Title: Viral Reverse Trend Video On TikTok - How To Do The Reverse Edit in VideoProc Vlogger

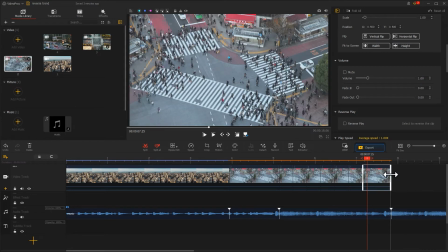4:08 Make it align with this marker on the music. Now we're done with editing this part. Let's go ahead and drag in a new video to the timeline.
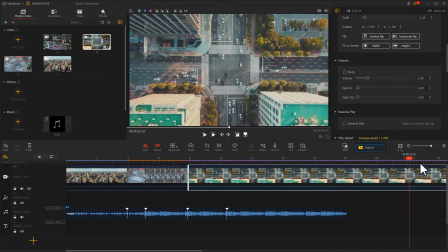4:18 To make the video more rhythmic, I will split the latter part of the video here. Select the first half. Find the play speed arrow in the inspector. Select the preset speed for it.
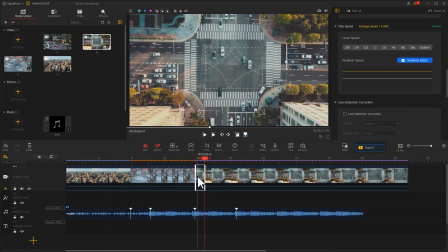4:34 This will give a variable transition between the different clips. Then, use the same method for the second half to complete the editing.
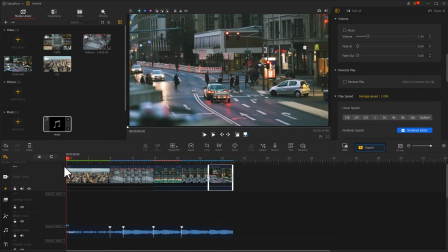4:50 After editing all the clips, it will come out like this.
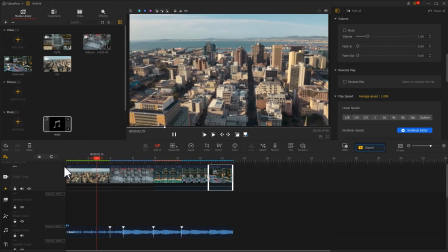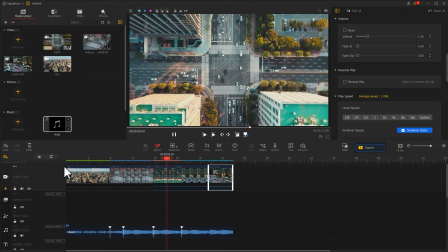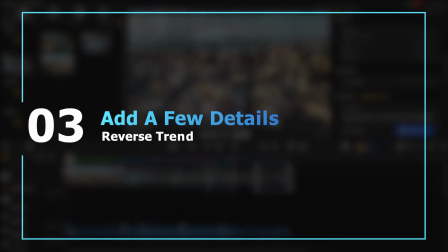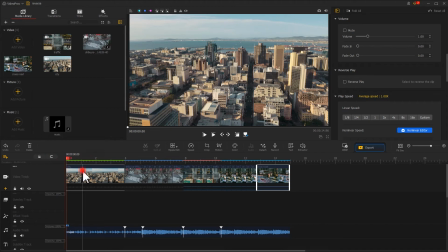5:12 Now I will start with the intro section of the video. Find the motion icon in the toolbar.
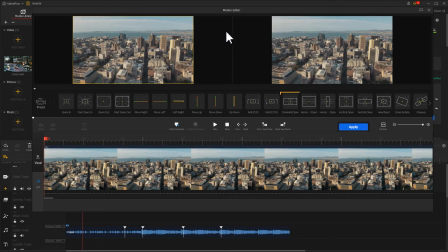5:18 In the motion editor, find the cinematic open. Click on it and you will get the effect immediately.
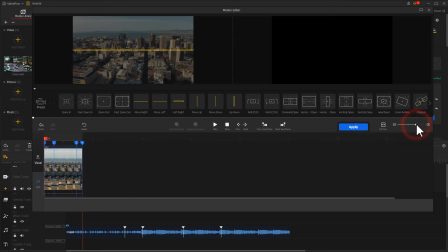5:27 But I think the rhythm is a little bit slow, so let's adjust the keyframes. drag the second keyframes backwards
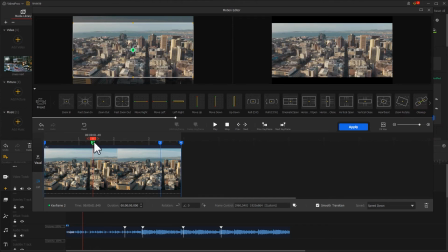5:35 let it unroll slowly and then delete a third keyframe drag this keyframe forward so that effect end earlier
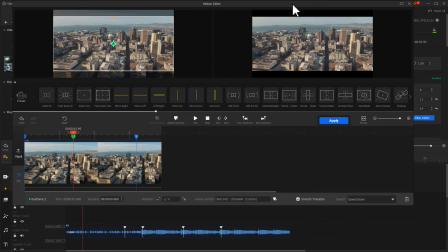5:46 finally I will change the speed of the second keyframe preview
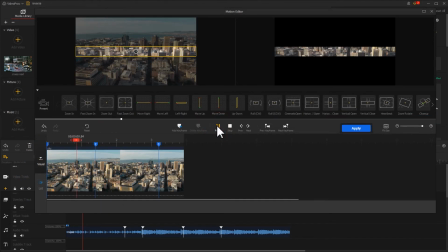5:52 the effect click
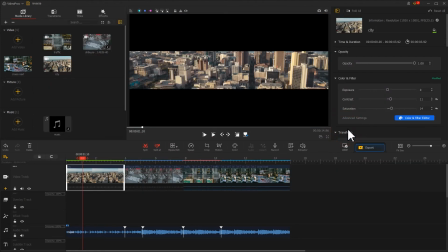5:58 apply to return to the interface if you're satisfied other than that click
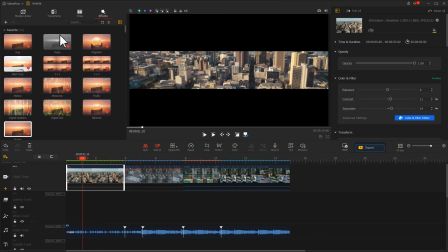6:03 on effects in the top left corner drag this rag effect to the effect track
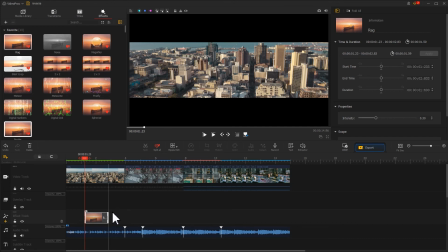6:09 adjust the duration based on your preference and you can also add music corresponding to the back
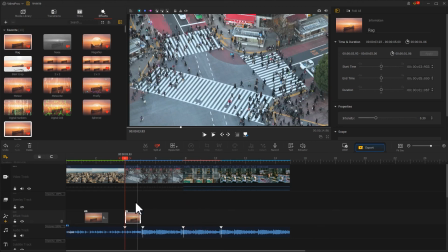6:19 now we are done with the whole editing
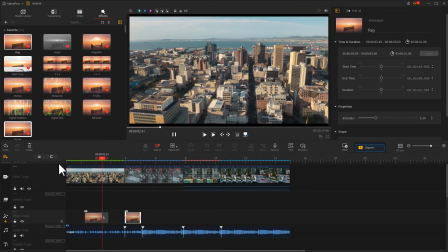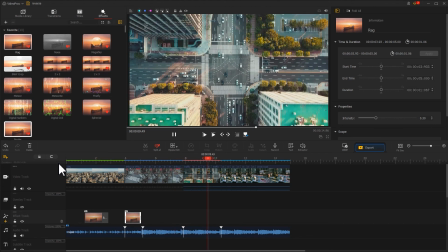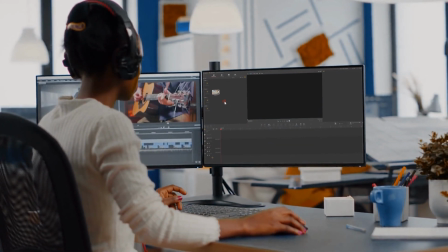6:36 well this is all for today's video and try it out for your own video creation Anyway,
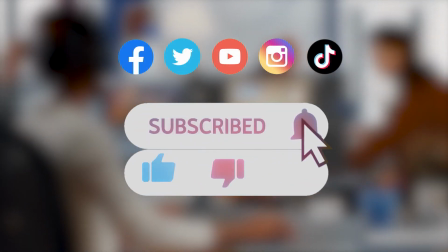6:42 don't forget to click that subscribe button to subscribe channel if you haven't yet. And we'll see you soon in our next video.
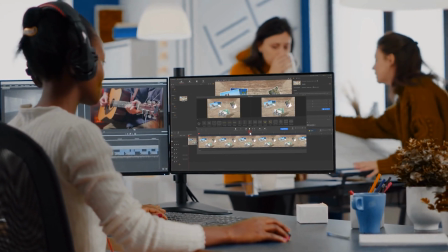6:48 Hope you enjoy. Bye-bye.